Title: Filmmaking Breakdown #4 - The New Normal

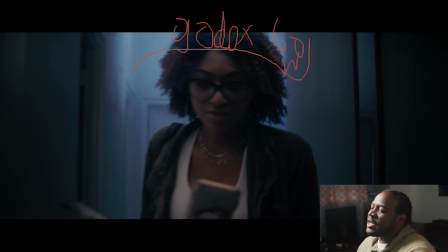(4:08)
We have a big old Godox 300 in front of her as a top light basically, and that's in a lantern softbox. So that's just on top of her, you know, shining down. And then we're just looking at the camera. We shot this whole odd on anamorphic.
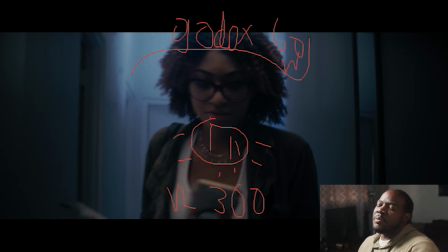(4:27)
The taking lens would have been a Zeiss Jenner 50mm. I had bought a set of vintage Zeiss lenses. Yeah, I used those quite a bit last year. We had my ISCO 2X Anamorphic Scope Adapter on the front of that.
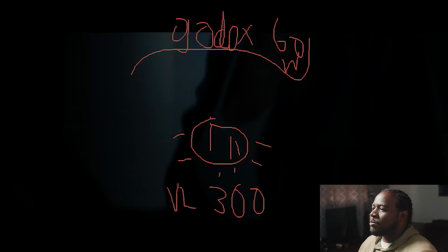(4:41)
It was our anamorphic.
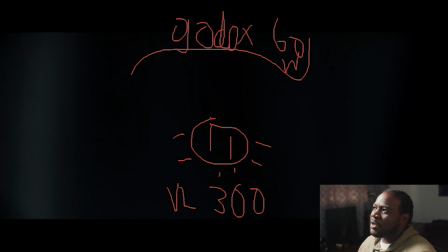(4:44)
And yeah, so the idea of those shots, again, was just people ain't working no more, but people have been laid off from jobs. Now, you know, they're just walking in the house with a bunch of bills.
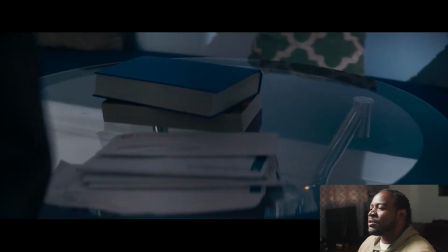(4:54)
We see her come in, rest those bills, smock down on the table, rest her purse down.
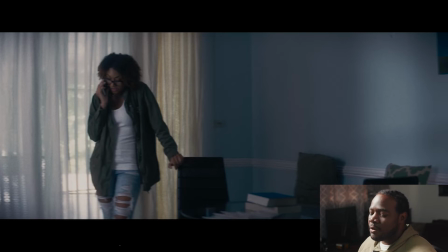(5:02)
And as she was walking through the door, we saw that she got a call. And so she rest us down to pick up a call. And then a lot of it was just now acting for my actress. Her name is Kalea Ward.
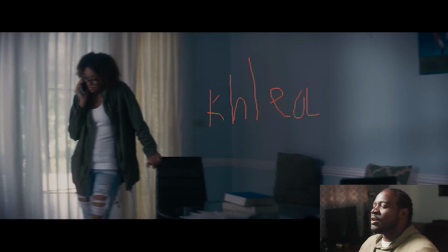(5:16)
She was actually in the Phil's Sewing Machine commercial. One of the first ones, the first one at the end of it.
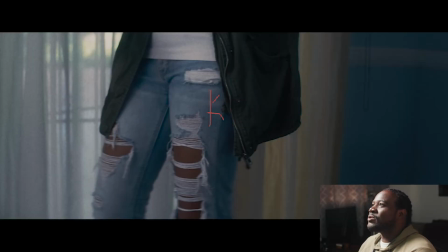(5:21)
So the voice of the person she's on the floor with is actually the producer of the ad, Daryl Gardner now. But yeah, so she worked with me to write the ad, come up with all the concepts, things like that.
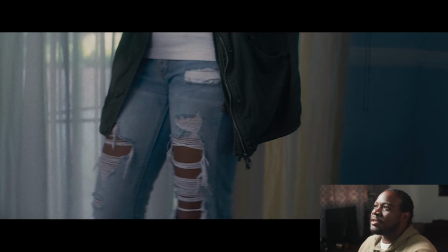(5:35)
And she also is an actress, a singer and all type of talented stuff in the creative field and a writer and a director and all that good stuff in her own right. First of all, we filmed this ad in my city in probably like three hours
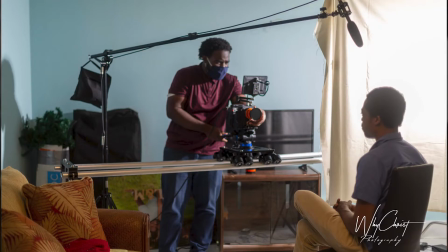(5:50)
or so because we were filming two ads the same day. We didn't have a lot of time.
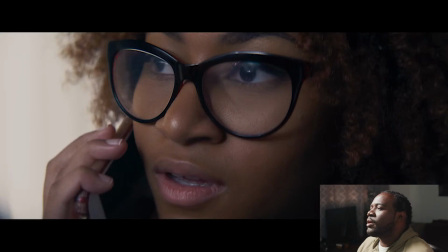(5:56)
We had to knock these out pretty quickly. So this is probably actually one of my favorite shots. We had to end up doing a quick reshoot to add some shots. The lighting again for this was the same on Bleach Muzz, the Godox VL300.
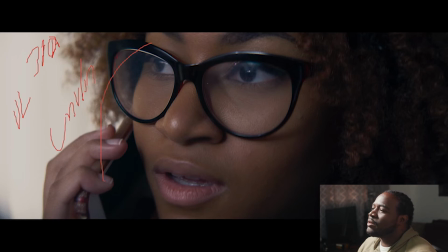(6:13)
And as you can see, it's pretty simple. It's just hidden up. I really love the grade of this.
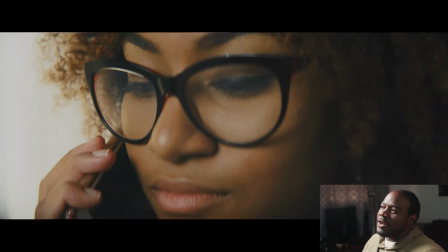(6:19)
We had a lot of different variations of the grade. And I was like, you know, some are too pretty.
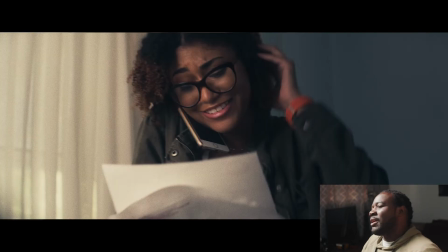(6:25)
Some are, you know, just a bit off in the color. And I was like, I wanted something less poppy.
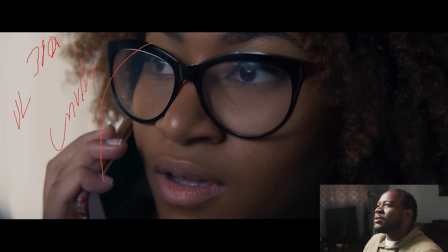(6:30)
I wanted something more subtle and not necessarily natural, but something less vibrant, desaturated, that just felt a bit more gloomy to properly represent the mood of the story,
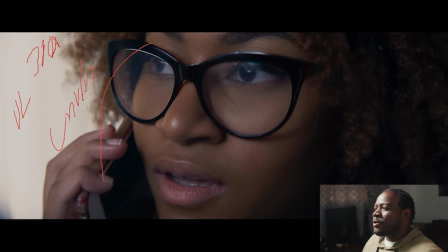(6:48)
mood of the voiceover, and basically the mood of the world, especially in this beginning part of the ad.
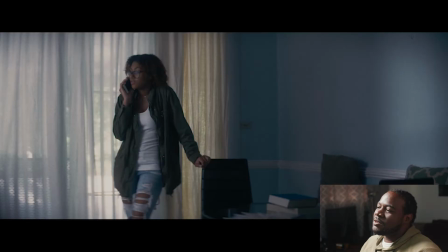(6:54)
So, I know the lighting for this one was influenced by this big old back door that I got some drapes and chairs and put in front of it.
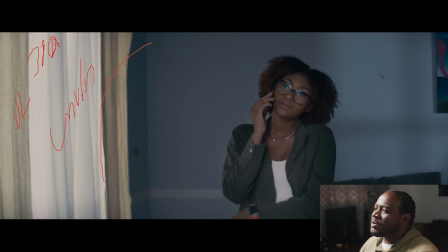(7:04)
So this shot is a perfect, I think, perfect representation of how we lit everything. We got our big old chairs with all that light coming inside. We have a Godox coming front on at her. big old light shining at her front on.
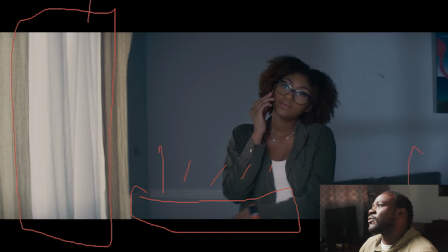(7:24)
They don't have any neck and we have that Fresnel attachment 300 shining at the back wall right there to create this shape that we have on the wall. And it was brighter and I just toned it down just because I wanted some character in the back there,
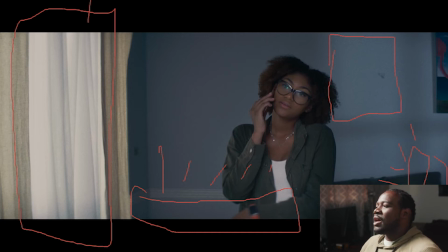(7:43)
but I didn't really want it to be drastic. and it was also from the sense of the light was over here but if we pretend that somehow it coming from this curtain like look how soft the light on the curtain is so if that's that soft then you know any light that coming
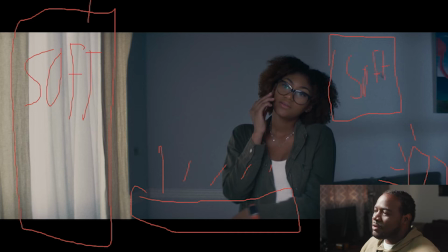(8:02)
inside also needs to be really really soft so this shot is probably only my favorite shot,